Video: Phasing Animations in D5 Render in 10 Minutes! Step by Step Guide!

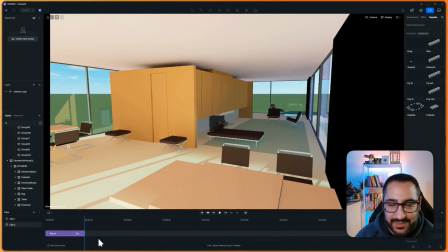498s
So the other thing I'll point out, if you don't see this timeline view for any reason, just click this guy.
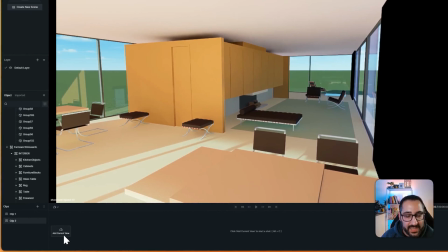503s
So there we go. So it's basically switching you between camera views and the actual timeline.
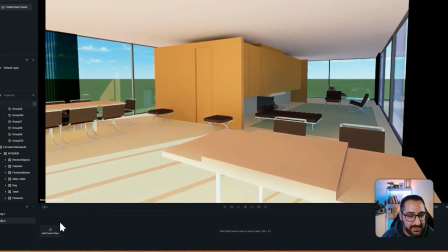509s
So if I were to, you know, be in this view and then hit add current view and then move my camera,
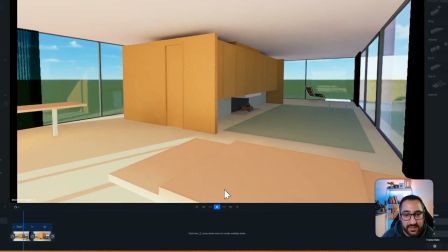516s
I'd actually see all this animation stuff happening. So it's not just like, oh, you're locked to phasing and no more camera work.
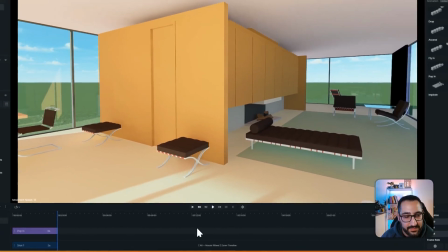523s
No, you can actually do both. You're actually just switching between them, which is awesome.
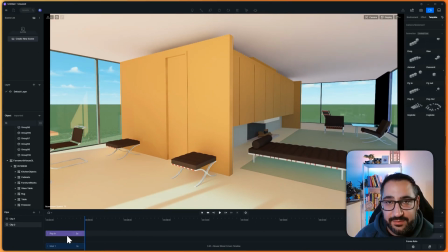527s
The other thing I'll point out is here, you know, I've been using Poppin, before I was using Drop, but you can actually blend the two.
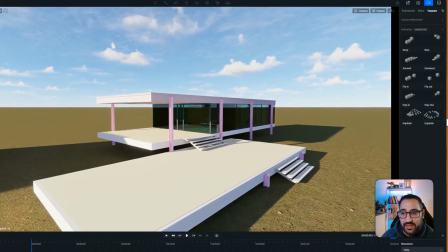535s
You actually don't need to just commit to one. So now what I could do is grab the explode one, and I want to explode the architecture.
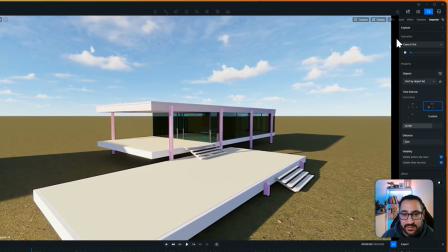543s
So I'm going to click architecture and I'm going to hit done. And now I've got explode here.
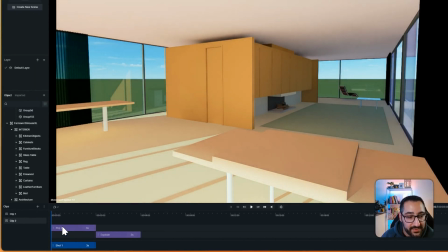547s
So now we've got our camera work, which is shot one, right? So if I don't want to be moving forward as I hit play, right, I could just delete that.
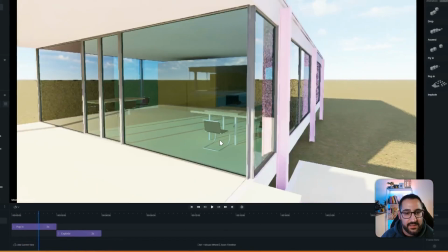556s
And say you can't undo it, which is fine. So I've got that going, and now we've got explode.
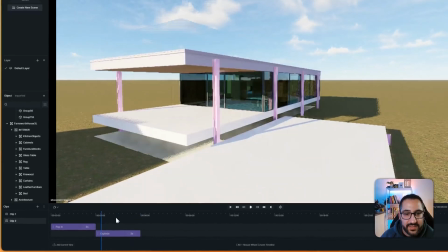566s
So that's what I mean. You can have two different effects going on. You're not committed to the same template, right?
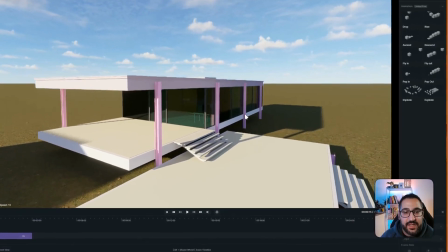572s
So lots of functionality there. How I would use this, I think this is really fun for like little diagrams.
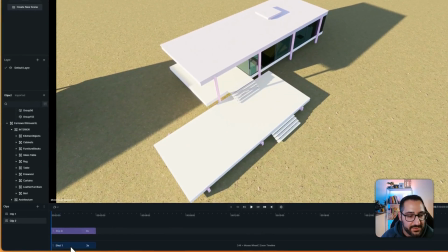579s
Like I'll give you a good example. So if I set a camera, you know, just like this, and maybe I do a simple zoom in. Let's say it's 10 seconds. I want it to be really, really slow. That way I've got time for everything to pop in.
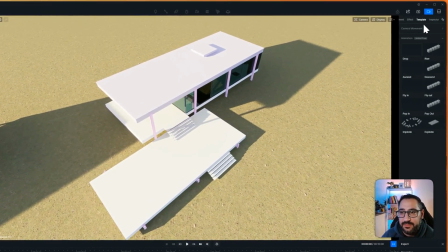595s
So first thing I would do is I would go to my template, and let's do a drop for my roof. That way I can get that out of the way with that guy as well. Hit done and just make sure.
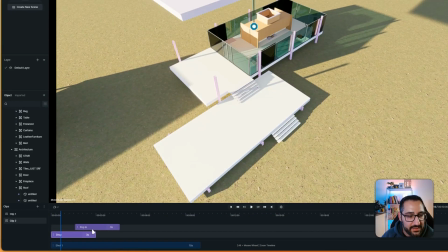609s
Yep. Good. So that's nice and slow. So I'm going to do my pop in here and then my roof, which is the drop. So we'll make this 5 seconds and we'll make this 5 seconds as well.
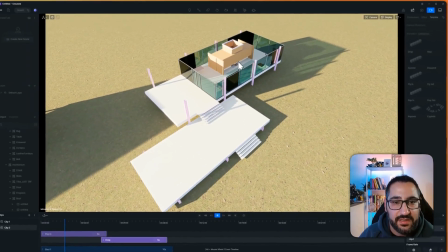623s
And now we'll see everything kind of come in nice and slow and pop.
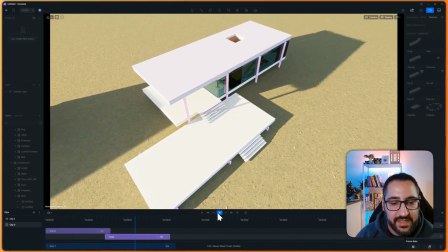629s
And then the roof will come down. So this is kind of like a fun little diagram.
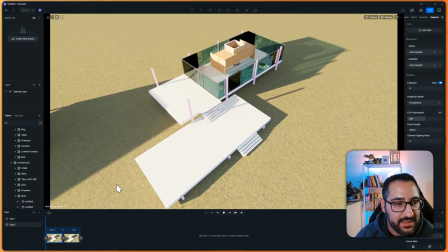633s
If you want to make it more like an axonometric type of drawing, I recommend you increase your focal length really, really high.
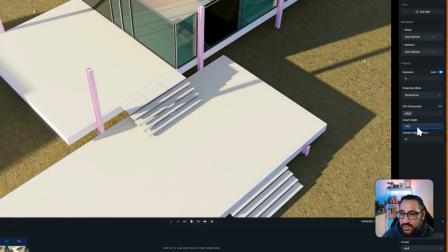642s
So let's say we do 100, right? I'm gonna zoom out a lot.
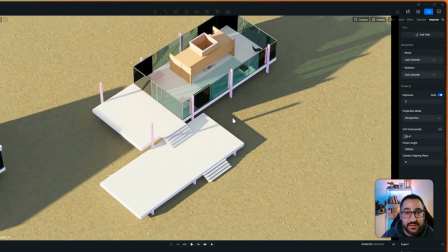647s
You see how flat it is? Like it looks like an actual drawing now.
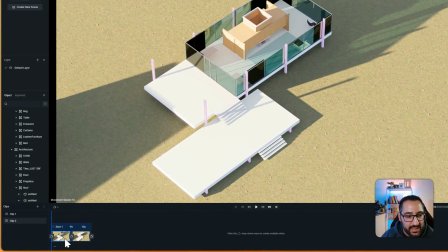651s
So now I can go here, update this, and I can copy the parameters and paste it here.
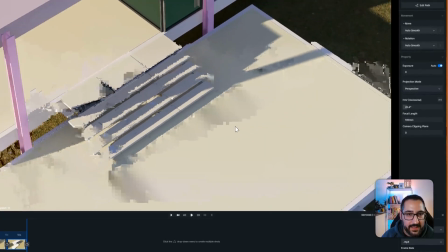658s
Weird that didn't come over, so I'm just gonna hit 100, and let's zoom in somewhere around here.
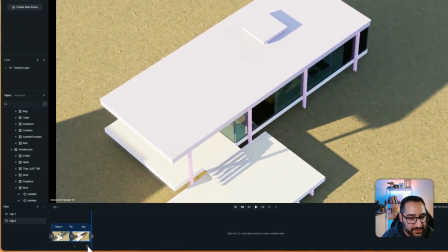665s
That's fine. So there's a little bit of motion. So watch this.
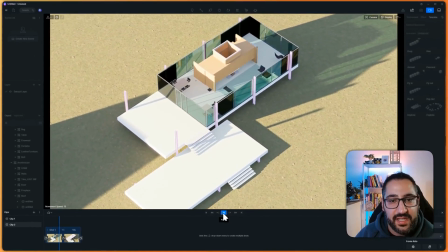670s
So nice, gentle slowness, and these guys are popping in, and then the roof comes down.
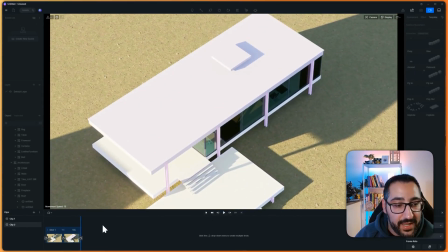676s
So here, I thought the roof was like, you know, a little bit in the way, and now because I know this, I can actually just go back,
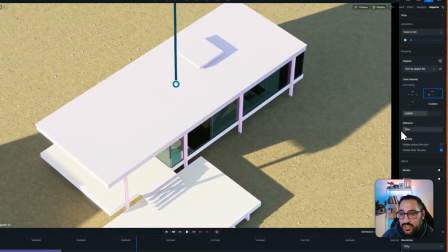683s
grab my drop, and now I can change the distance so it's not in the way.
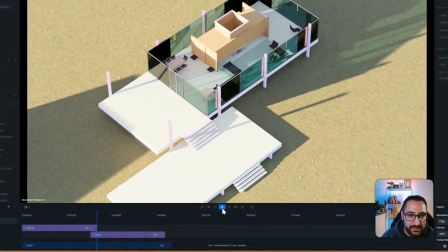687s
So now let me go back, hit play, and now the roof comes down.
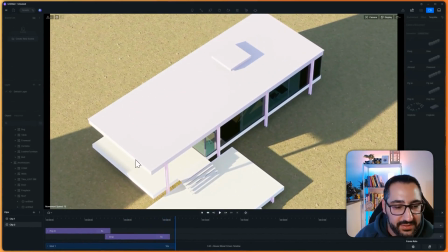692s
So you see how easy that is? So they work really well with each other, right? Because they literally live on top of each other.
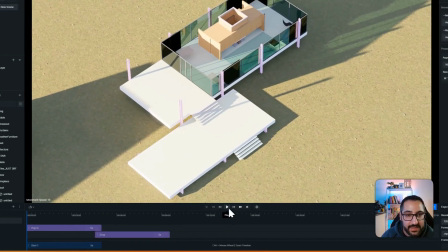698s
So I can make my camera slower. If I make this 5 seconds, I'm not gonna see my roof come down and I'm moving much faster, but they go hand in hand.
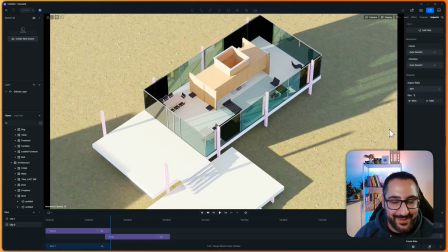706s
So yeah, this was a fun one. Just to recap, I can't stress how important layers are, because this whole thing operates on layers, right? And if you don't have that, well, you can't really do this in a nice clean way.
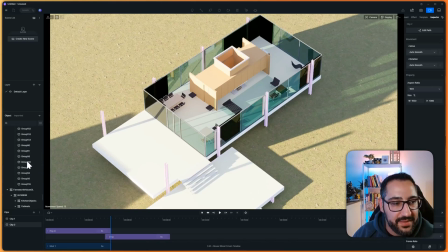721s
Like, you know, just compare this method versus the two layer method. And not saying this was bad, it's just like we've got so much more control here, right? We've got named layers and everything, so this is great. So I highly recommend doing that. You also need to have the plugin working so you can export.